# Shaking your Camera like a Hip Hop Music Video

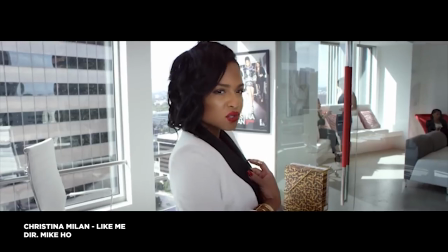8s
Hey guys, Josh here, aka Olufemi. Have you ever seen this specific kind of shaky handheld shots in a music video?
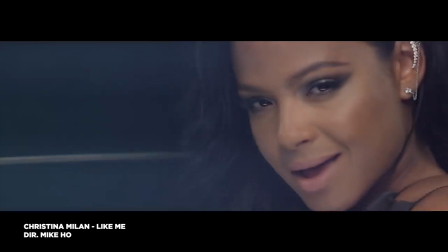15s
It's not just an arbitrary shake, but it's an intentional shake. It's a stylistic look that I see all the time and especially hip-hop videos.
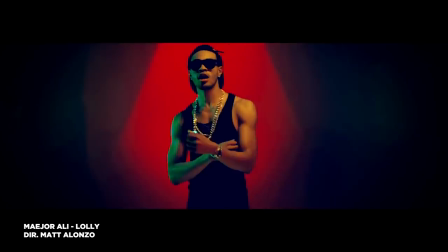23s
Popularized by well-known directors like Matt Alonzo and Colin Tilley,
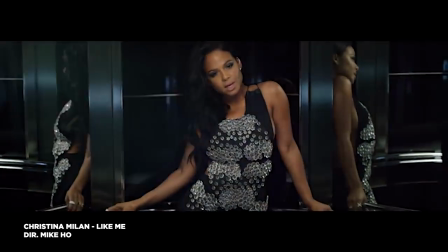27s
this intentional shaking creates a dynamic look that rivals even the use of Steadicams or dollies.
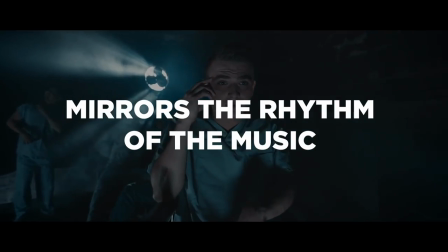33s
The shake does two things. It either mirrors the rhythm of the music, or
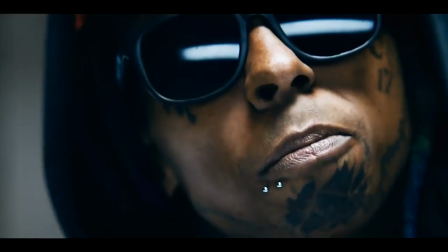44s
it mirrors the movement of the on-camera talent. When the camera shake mirrors the music, it aims to have the shake apex land right on the beat.
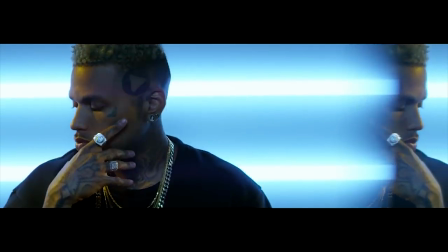52s
The physics of that apex hit needs to incorporate a certain amount of elasticity to emphasize the hit.
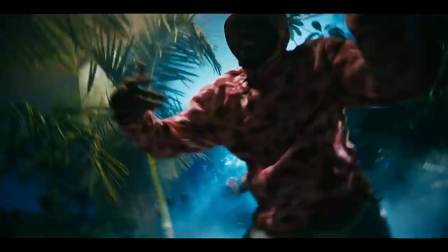57s
When the camera shake mirrors the movement of the on-camera talent,
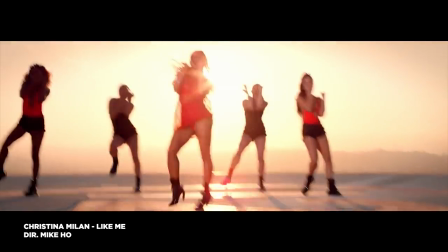59s
it's almost like the talent's movement has the ability to enable a local gravitational force that pulls the camera in the direction of the movement.
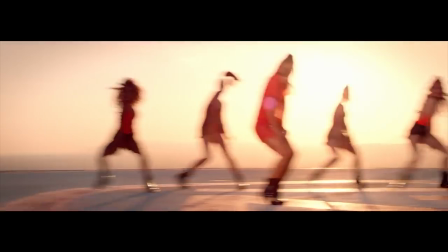66s
Again, it's important to incorporate elasticity in this camera movement.
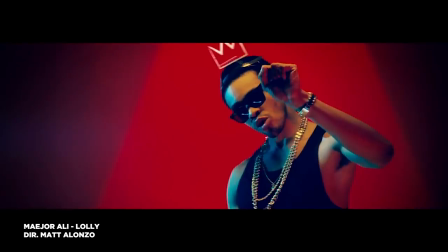70s
DPs, or camera operators, usually compliment intentional shaking with a smaller shutter angle or a higher shutter speed.
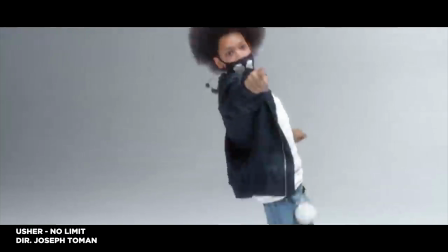76s
This cuts motion blur and gives the footage that crisp look. The adding of lens flares to a shaky shot helps as well.
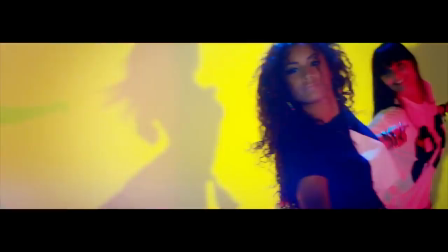83s
Lens flares can be created in camera by shining a flashlight into the lens, and artificial lens flares can also be purchased at my website, luxuryleaks.com, to be added in post production.
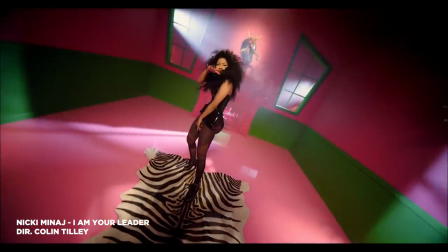92s
Next time you shoot a music video, try this technique out and it may be the added element that gives your video that professional pop.
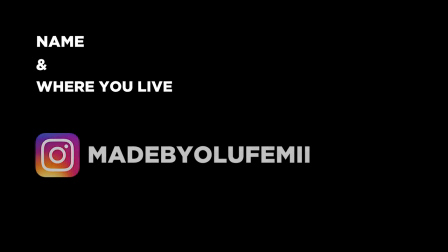99s
Add your name and place of residence to my latest Instagram post, and I promise to give your Instagram page a little peek. Thanks for watching. And once again, guys, keep it chill.